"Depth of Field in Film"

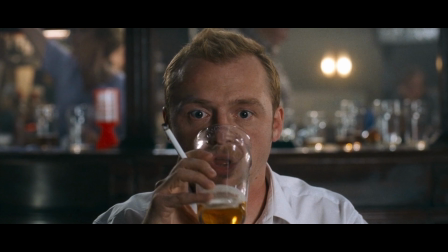0:24 my opinion, depth of field is one of the most overlooked aspects of cinematography when it comes to film theory.
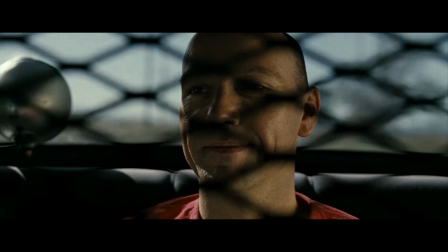0:29 Choosing what to and what not to keep in focus is much more important than you might initially think. But let's start with the basics.
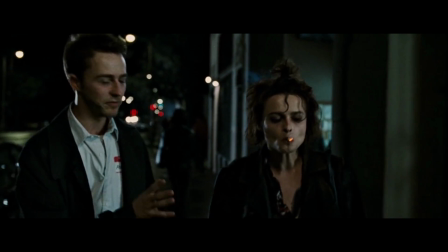0:35 What is depth of field and how can it be achieved?
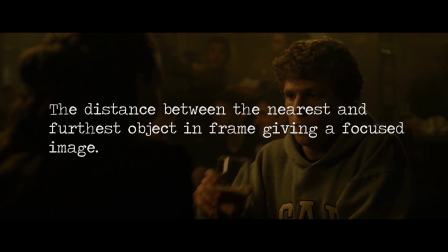0:39 The definition of depth of field is the distance between the nearest and the furthest objects in frame, giving a focused image.
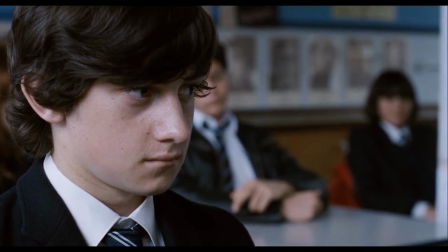0:45 This can basically be narrowed down to what's in focus and how blurry the background is. There are two main distinctive types of depth of field: shallow focus and deep focus.
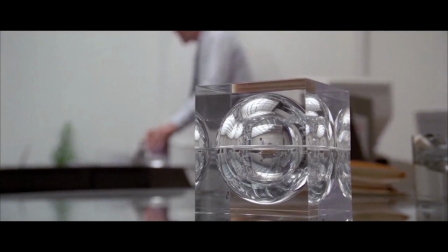0:53 Shallow focus can be achieved through having a wide aperture, a close focus range, and focus distance to the subject of the shot.
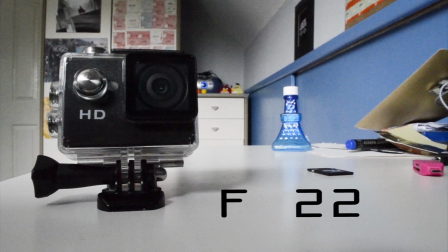0:59 Deep focus can be achieved by doing the adverse of this.
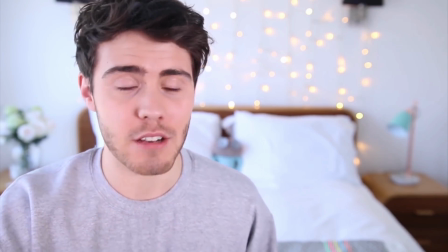1:02 Nowadays we see an abundance of shallow focus used in films and video content in general, as it's an easy way to make an image look aesthetically pleasing.
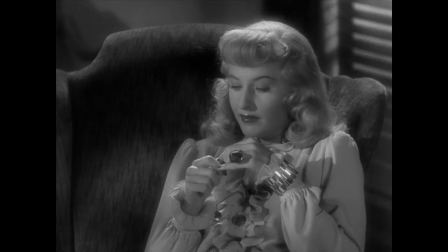1:09 However, that doesn't mean that there's no place for deep focus, and it still appears in many films. As a side effect of deep focus is that less light is picked up by the camera due to using a closed aperture.
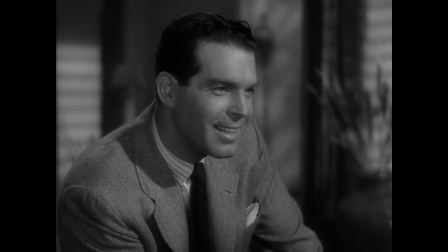1:17 Wider apertures were used much more frequently in early cinema, as there was a lack of powerful lighting technology.
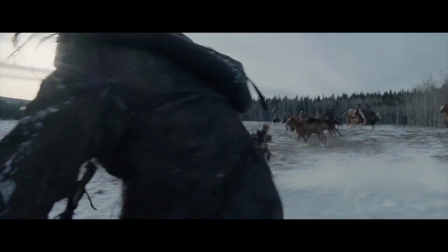1:23 However, now that technology has evolved, there's really no excuse for filmmakers not to experiment with the use of depth of field, which leads me to my next point.
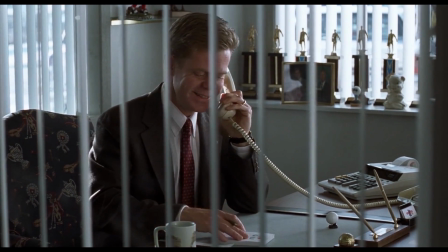1:30 How can we create meaning and tell a story using depth of field? Well, as with all aspects of film, there's no single objective answer.
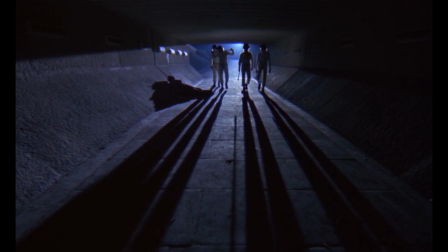1:37 However, there are many examples of ways filmmakers have utilised depth of field in the past. A fairly recent example is in Spike Jonze's Her,
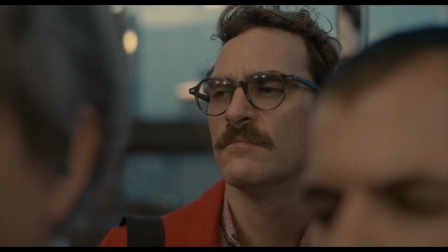1:43 where we see our main protagonist Theodore displayed as disconnected from society through the use of shallow focus and shots where both he and the skyline appear.
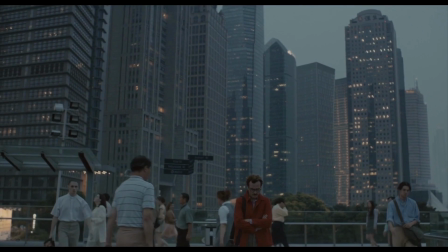1:50 This idea evolves as the film continues.
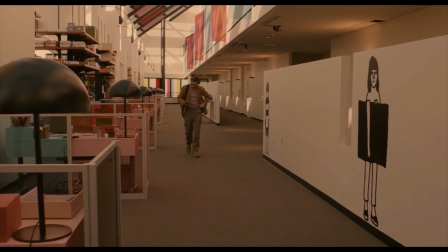1:53 In the scenes where Theodore begins to become more connected to the world around him, we see a larger reliance on deep focus, having both him and his surroundings in focus at the same time.
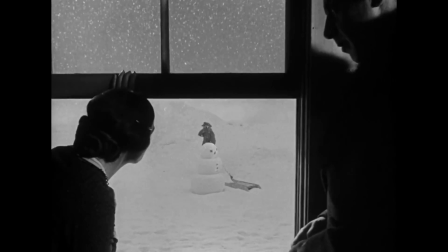2:01 Another classic example is in Citizen Kane. In this scene, deep focus is used to keep Kane as our central subject of the frame, even though he is the smallest person in it.
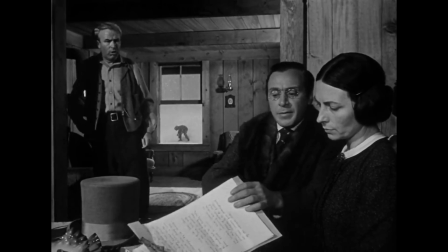2:09 This helps display how his life is in others' hands and the insignificance he has over his fate.
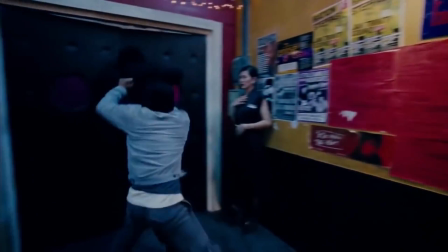2:14 The majority of tracking and one-take shots use deep focus as well, as by keeping all elements of the frame in focus,
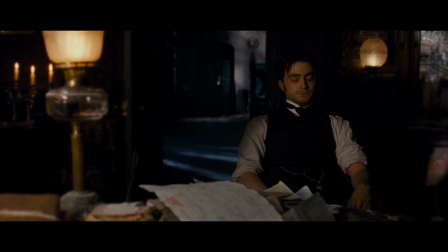2:20 it allows for less focus pulling to be done and a more advantageous shot to be achieved. Shallow focus is also apparent in horror, where having a blurry background can create suspense,
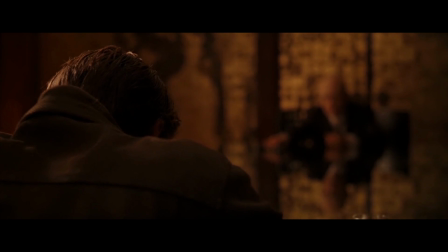2:28 as anything that appears in it is kept ambiguous. Furthermore, it can also help shift the audience's attention from one subject to another quickly.
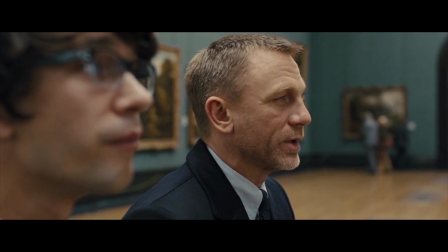2:35 However, we shouldn't necessarily think of depth of field as being a binary concept with shallow and deep focus,
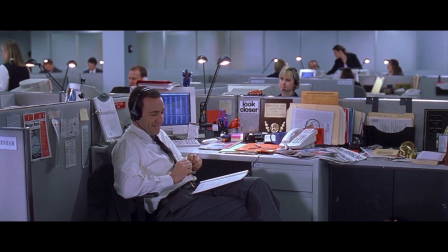2:40 but a majority of films choose to still have elements of a shot out of focus only partially. This brings me on to my next point.
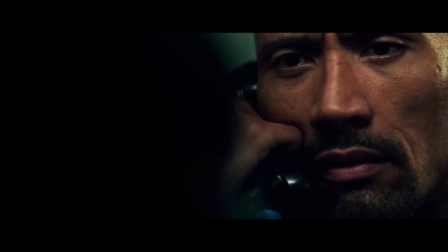2:46 I feel like films and video content in general are beginning to overuse shallow focus as an easy means of making a shot look aesthetically pleasing over actually containing meaning.
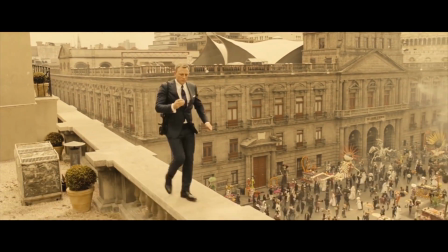2:54 Similar to the growing popularity of long takes, a shallow depth of field can draw so much attention to itself at times that it can detract from other elements of the frame.
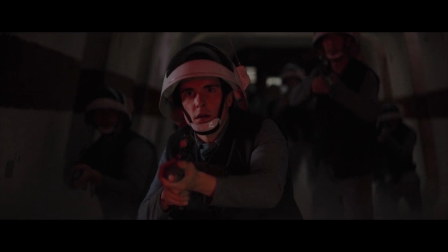3:01 Take Rogue One for instance. The film uses extensive shallow focus throughout but never utilizes it and ends up being more of a limitation.
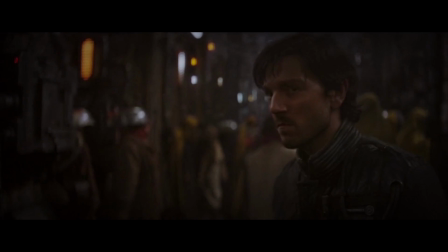3:08 For instance, in this scene the environment is very dull and completely forgettable, which is only exacerbated through the use of shallow focus, which allows us to become separated from the background our character is in.
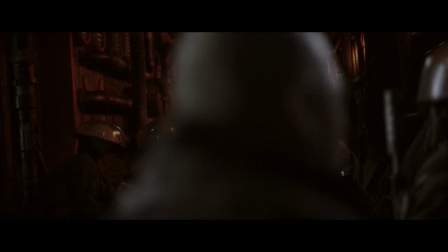3:17 Note how the editing adds to this, as whenever the focus does shift from shallow to deep, we cut back to a shot that uses shallow focus again.
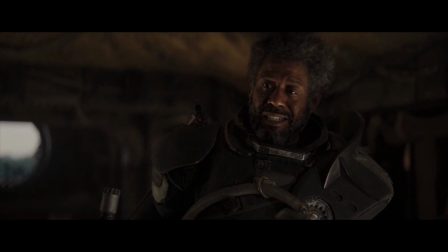3:23 Instead of enhancing the visuals, this acts as more of a storytelling restriction which continues throughout the film,
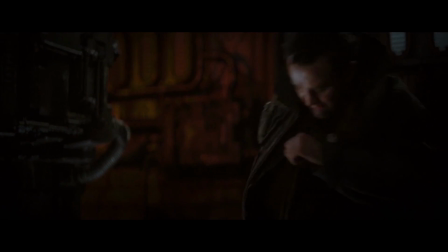3:28 allowing for less to be told about our characters, something that was seriously lacking throughout the whole of the film.
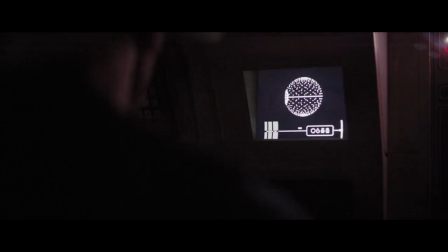3:32 I'm not saying that depth of field is the main factor that would have saved the film, but it certainly should have been taken into consideration.
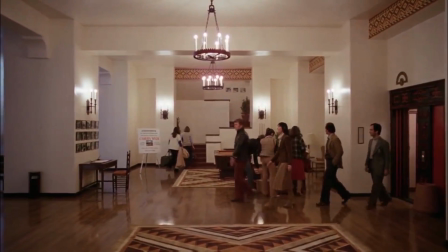3:37 In contrast to this, let's examine a film like The Shining. Director Stanley Kubrick relies much more heavily upon deep focus in shots where we can see the environment,
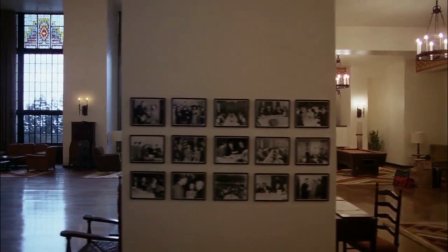3:45 helping establish and develop it, something crucial for any horror film set in an isolated location.
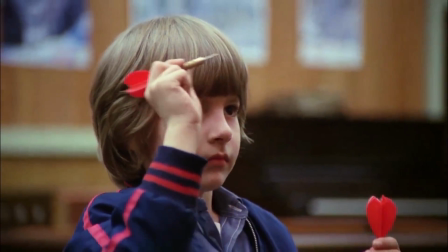3:50 Even when he does use shallow focus, it still has great effects, such as when Danny encounters the sisters for the first time.
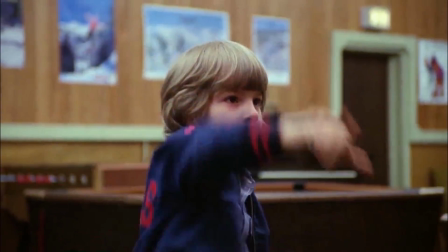3:55 The shallow depth of field at the start of the shot helps isolate Danny from his environment.
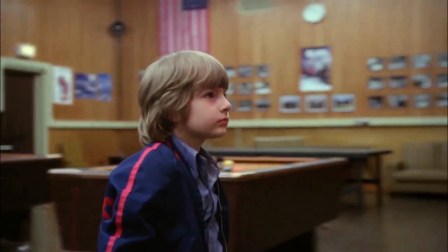3:59 However, as we zoom out, we become more aware of the environment itself, which is open to much more interesting detail on further reading.
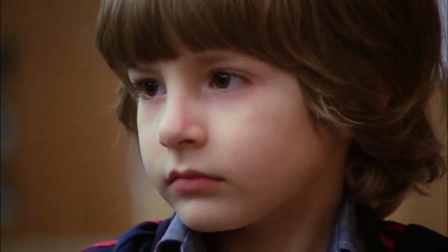4:06 After zooming back into Danny's face and in turn using shallow focus once more, the shot is juxtaposed by a deep focus shot of the sisters.
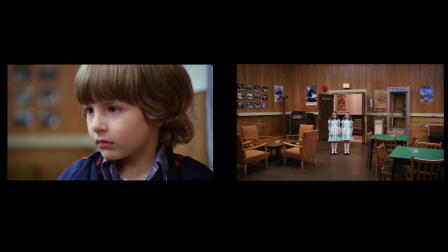4:13 This apposition of focuses helps enforce Danny's isolation in the situation.
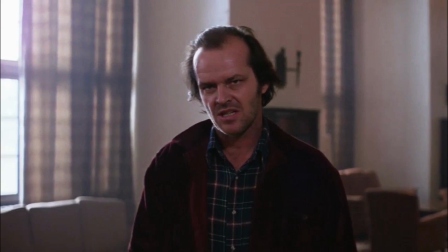4:17 Once again, depth of field isn't the only aspect of cinematography contributing towards this effect, but it's still imperative in its overall presentation.
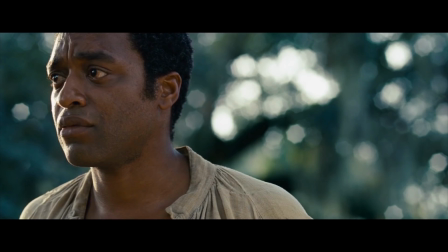4:25 Despite my criticism of it, I'm not saying that shallow focus is necessarily bad, but with the ease it can be achieved with modern technology, it's hard to argue that it's not being overused.